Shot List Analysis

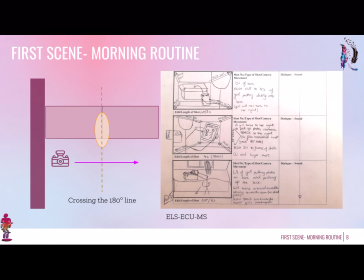245s
And so then the girl is going to be at the left of the frame, looking to her right, and looking to a photo of a wedding, of a married couple. This photo is really important, so the camera is going to push in on that photo to a close-up and linger there.
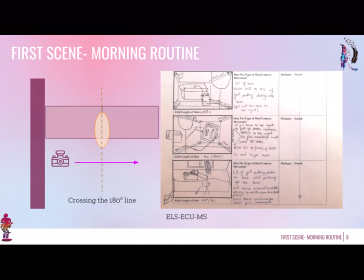261s
Next, after the girl puts the photo inside the box, the camera is going to cut to a long shot of the girl putting the photo inside the box, picking it up, and then starting to leave the room.
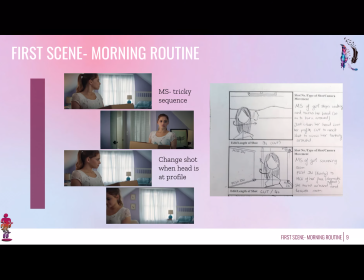276s
So as she starts walking towards the door, the camera is going to track the shot, but then this is going to cut because the girl is going to turn around to have a look at her room. Again, this shot is something that I saw in the beginning of the After film, this type of shot, which I really liked.
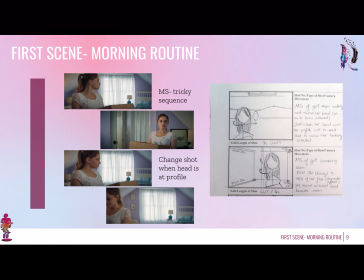294s
The girl having a look at her room, getting a little bit nostalgic. So I thought that I would recreate that shot, or try to. So it's a bit of a tricky sequence. So first of all, the camera is going to be placed at the door because the tracking shot has led the camera there.
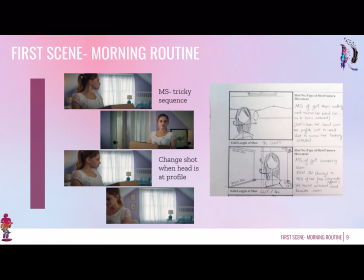313s
So there's going to be a medium shot of the girl there. However, she's going to turn her head so as to look at the room, and when her head is at the profile, so as to make the transition more smooth, as when the girl's head is at her profile, the camera is going to cut to the next shot,
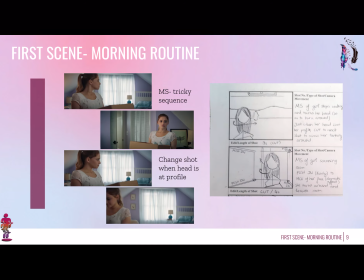330s
which is going to be taken from the room looking toward the door.
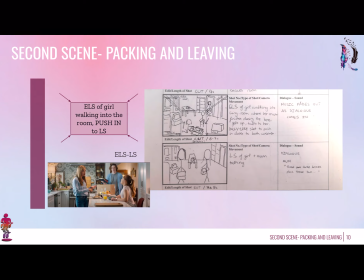337s
So that's going to be quite a tricky shot. And then the girl is just going to leave the room. So after that tricky sequence, we move into the second scene, packing and leaving. So there's going to be an extreme long shot of the girl walking into the room,
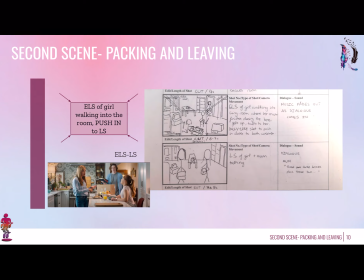352s
pushing into a long shot as she gets closer to her mom, kind of as to mirror her movement. And the push-in is probably going to be a dolly kind of shot, because the girl is walking in, kind of to mirror that. And then there's going to be a long shot of the girl and the mom talking.
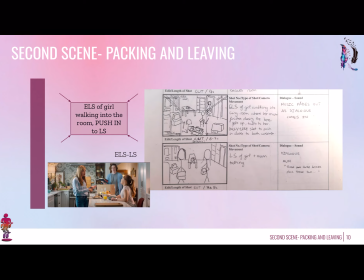372s
I took that inspiration from a scene in After, when the girl is talking to her mom in the kitchen.
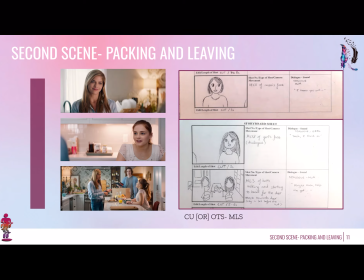380s
So before the dialogue starts taking place, the girl and her mom, they're going to have a long shot there, so as to establish that something is going to begin. And then for the dialogue, I've just put the shots of the dialogue between Tessa and her mom in that scene,
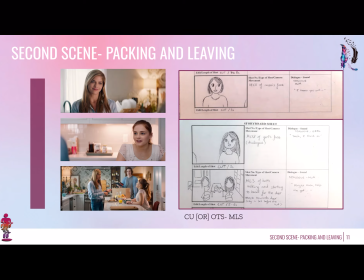396s
so that we get a realistic kind of feel. But basically, that could have been any type of dialogue shot. So I'm having the doubt. I might do a close-up, or I might do over-the-shoulder shots, which I think are going to be more appropriate. I haven't drawn those in the storyboard, but I think that's going to be
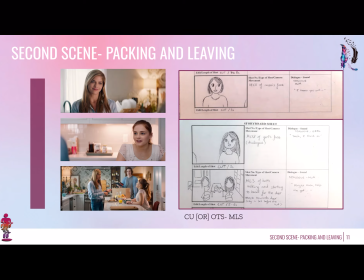414s
the more accurate thing to do. So when the dialogue takes place, I'm going to be using probably over-the-shoulder shots, and then go back to a medium-long shot of the mom and the girl. It's going to be closer than the previous long shot, to kind of symbolize that there has been a bonding moment,
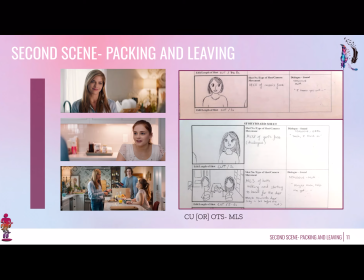433s
because there's a bonding moment in the dialogue, and so that it isn't the same type of shot.
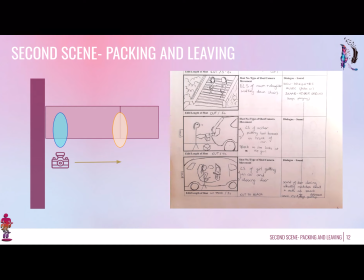438s
So then as the girl and the mom start walking toward the door, there's going to be a short tracking shot starting to follow them before the camera just cuts back to the next shot. A very simple extreme long shot of the mom and the daughter walking down the stairs of the block.
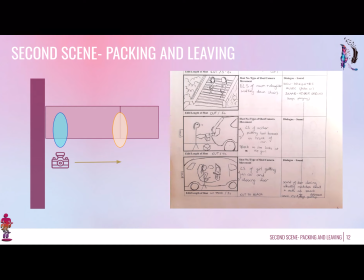454s
And then there's going to be again a little bit of a dynamic shot of the mom getting the boxes inside the trunk of the car, and then a tracking shot sideways until we get to the back door of the car, in which the girl is going to be getting in.
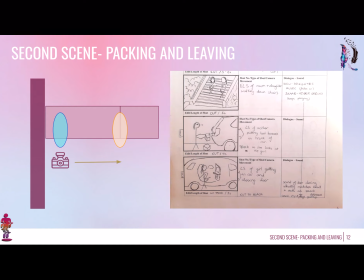472s
And then as the girl closes the door, there's going to be a cut, probably cut to black. So the diagram on the left is just showing that the camera movement from the blue
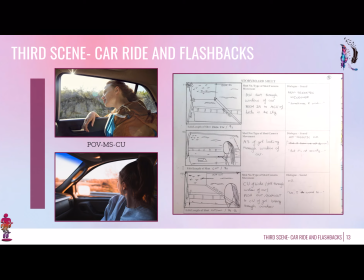485s
ring, that's the girl's mom, tracking shot to the right to the orange ring, that's the girl.